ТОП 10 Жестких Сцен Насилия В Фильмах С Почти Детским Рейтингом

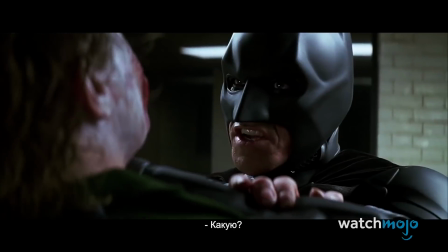(0:03) Then that's the rule you'll have to break to know the truth. Which is? The only sensible way to live in this world is without rules.
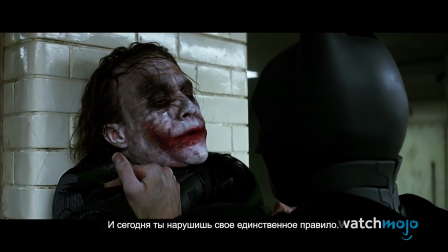(0:10) And tonight you're gonna break your one rule.
Всем привет!
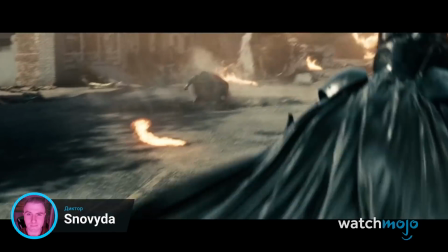(0:13)
Вы на Watch Mojo, и сегодня мы обсудим топ-10 насильственных сцен в фильмах с почти что детским рейтингом.
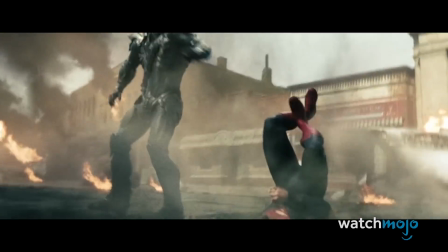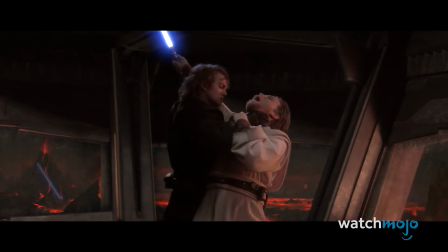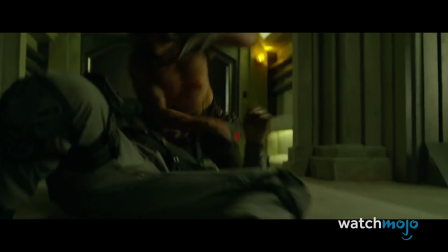(0:35)
В этой подборке мы собрали все моменты насилия в фильмах с рейтингом PG-13.
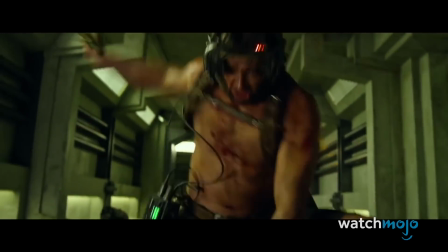(0:41)
Это когда детям до 13 можно смотреть с родителями, а старше 13 уже самим.
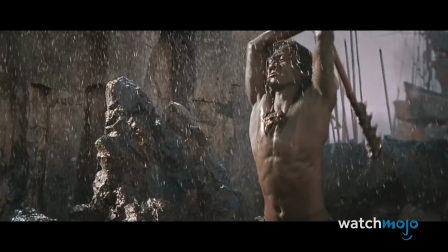(0:46)
Осторожно, впереди спойлеры! Ну и поделитесь в комментах, какая сцена в почти что детском фильме шокировала вас больше всего.
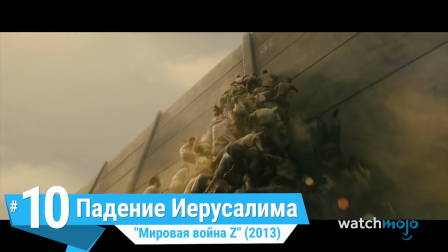(0:56)
Номер 10. Падение Иерусалима.
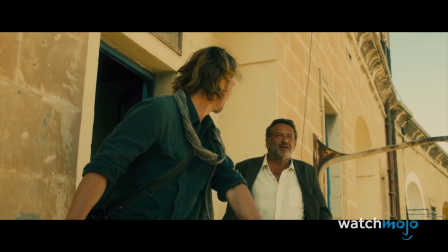(0:58)
Мировая война Z. Бывшего сотрудника ООН Джерри Лейна отправляют в Иерусалим для исследования вируса Соланум,
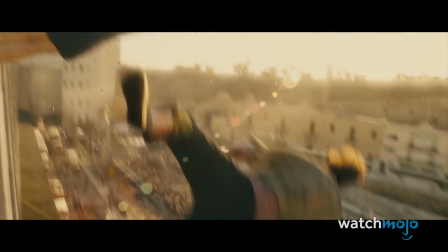(1:05)
но зомби проникают за стены города.
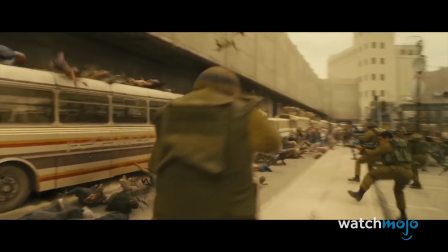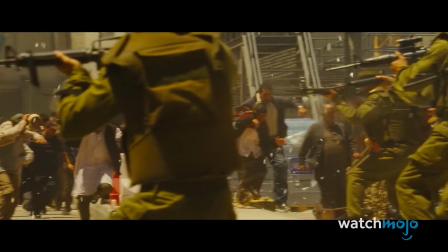(1:15)
Но в отличие от остальных зомби-фильмов, тут они выглядят вполне по-человечески.
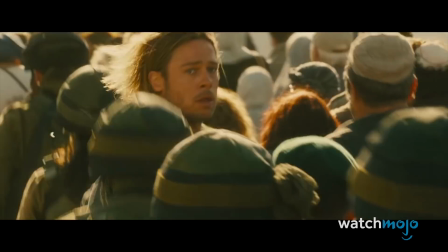(1:19)
Большинство из них только недавно обратились, и довольно жутко глядеть, как военные стреляют в полчища собственных сограждан.
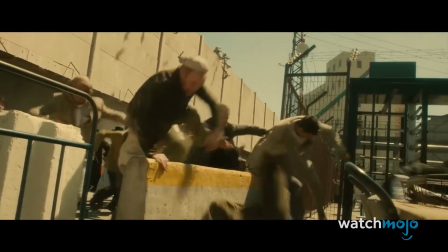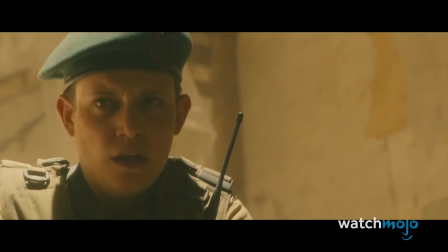(1:33)
А когда солдата кусает один из зараженных, то Лейн немедленно ампутирует ей конечность.
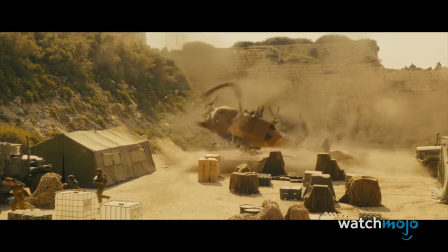(1:39)
Именно огромное количество жертв делает эту сцену невероятно жуткой.
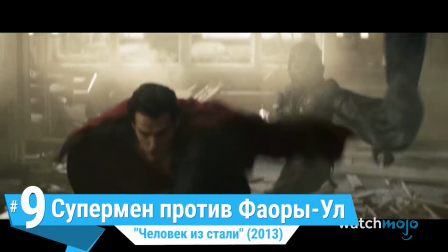(1:43)
Номер 9. Супермен против Фаоры Ул. Человек из стали.
You are weak, son of El.
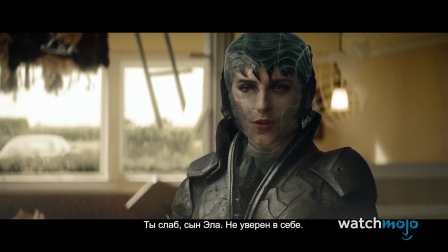(1:52) Unsure of yourself.
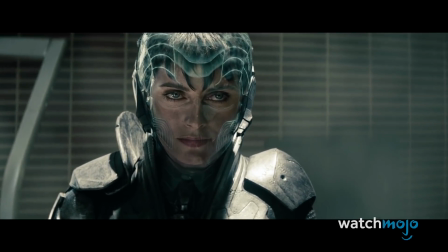(1:58)
В этой отличной экшн-сцене Супермен сражается с другими криптонцами.
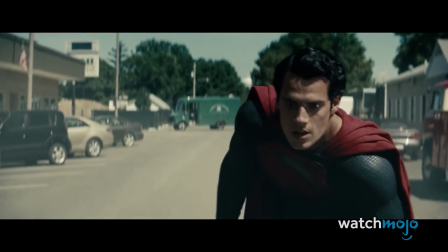(2:02)
В битву с Фаорой Ул вмешиваются американские военные, но человеческие технологии нипочем этим полубогам.
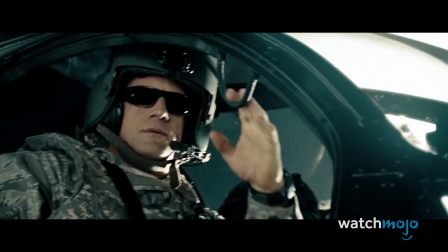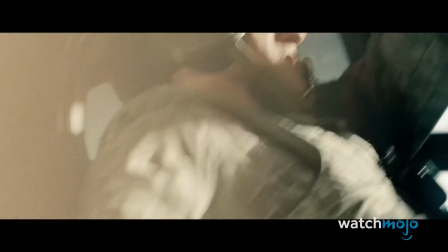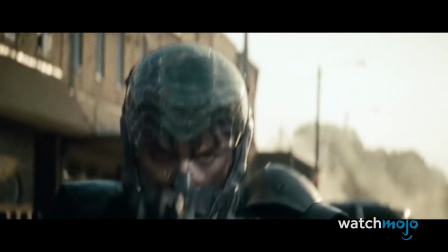(2:20)
Фаора Ул резала солдат как масло.
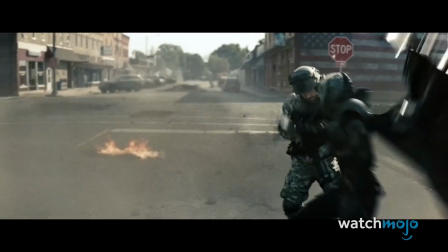(2:23)
Супермен пытался свести к минимуму весь бардак, но нельзя спасти всех, и злодейка нам это прекрасно демонстрирует.
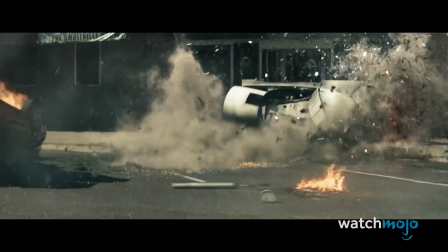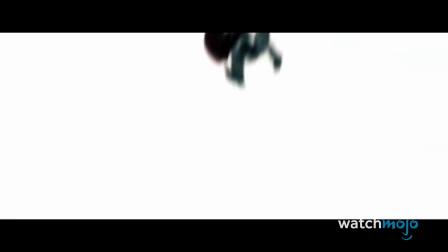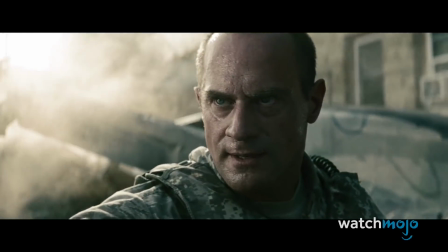(2:40)
Все ждали, что Супермен Зака Снайдера будет жестким, но эта сцена явно не для рейтинга PG-13.
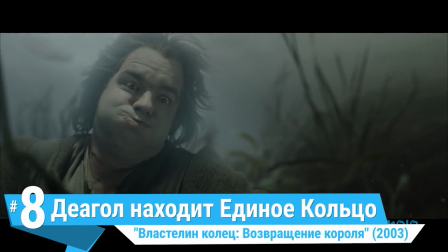(2:47)
Номер 8. Деагол находит единое кольцо. Властелин колец. Возвращение короля.
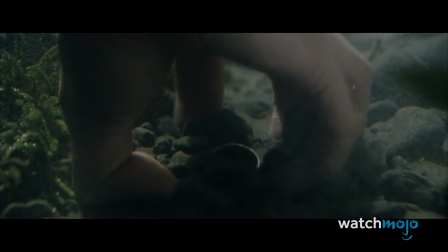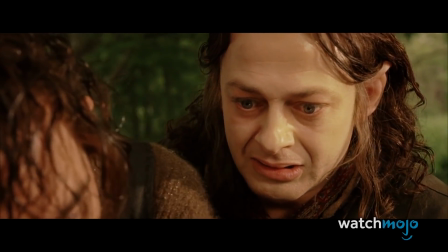(2:59)
В последней части «Властелина колец» мы узнаем, что Голлум когда-то был Смяоголом и нашел с кузеном единое кольцо.
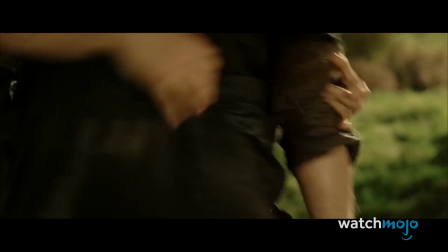(3:06)
В считанные секунды кольцо показывает свою истинную силу и натравливает их друг на друга.
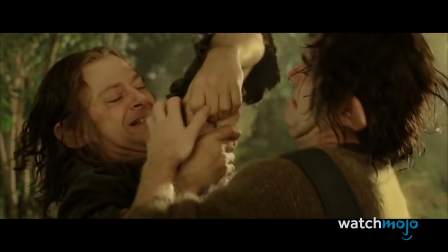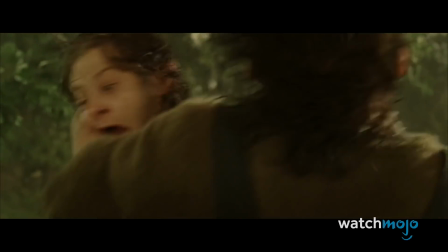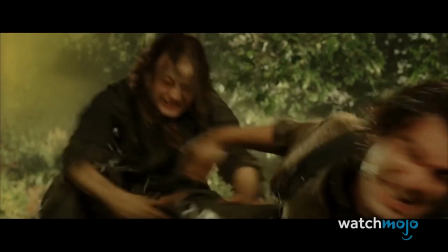(3:22)
Монтаж максимально приближает зрителей к экшену, особенно когда персонажи кусаются и дерутся.
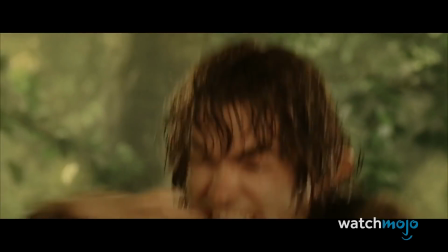(3:28)
Смяогол задушил своего брата, и это ужасное воспоминание показывает глубину падения молодого хоббита.
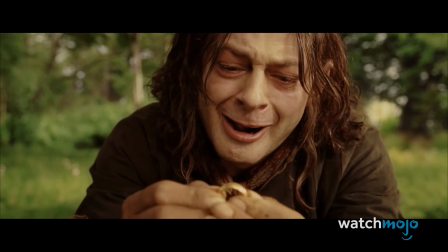(3:35)
А жуткое музыкальное сопровождение делает эту сцену нагнетающей и жестокой.
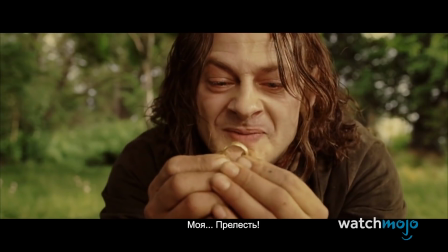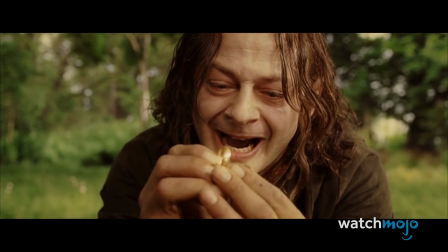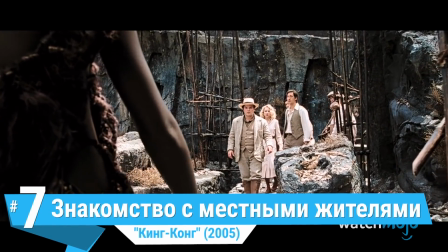(3:50)
Номер 7. Знакомство с местными жителями. Кинг-Конг.
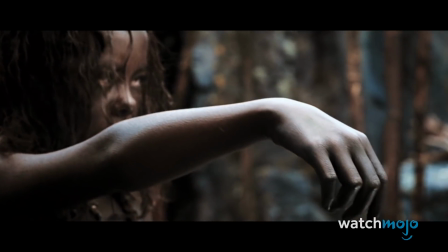(3:54)
В ремейке этой классической истории от Питера Джексона есть парочка жутковатых сцен, но одна из них сильно выделяется.
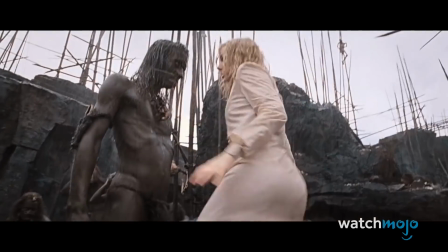(4:01)
Это первое прибытие команды на тот самый остров Черепа.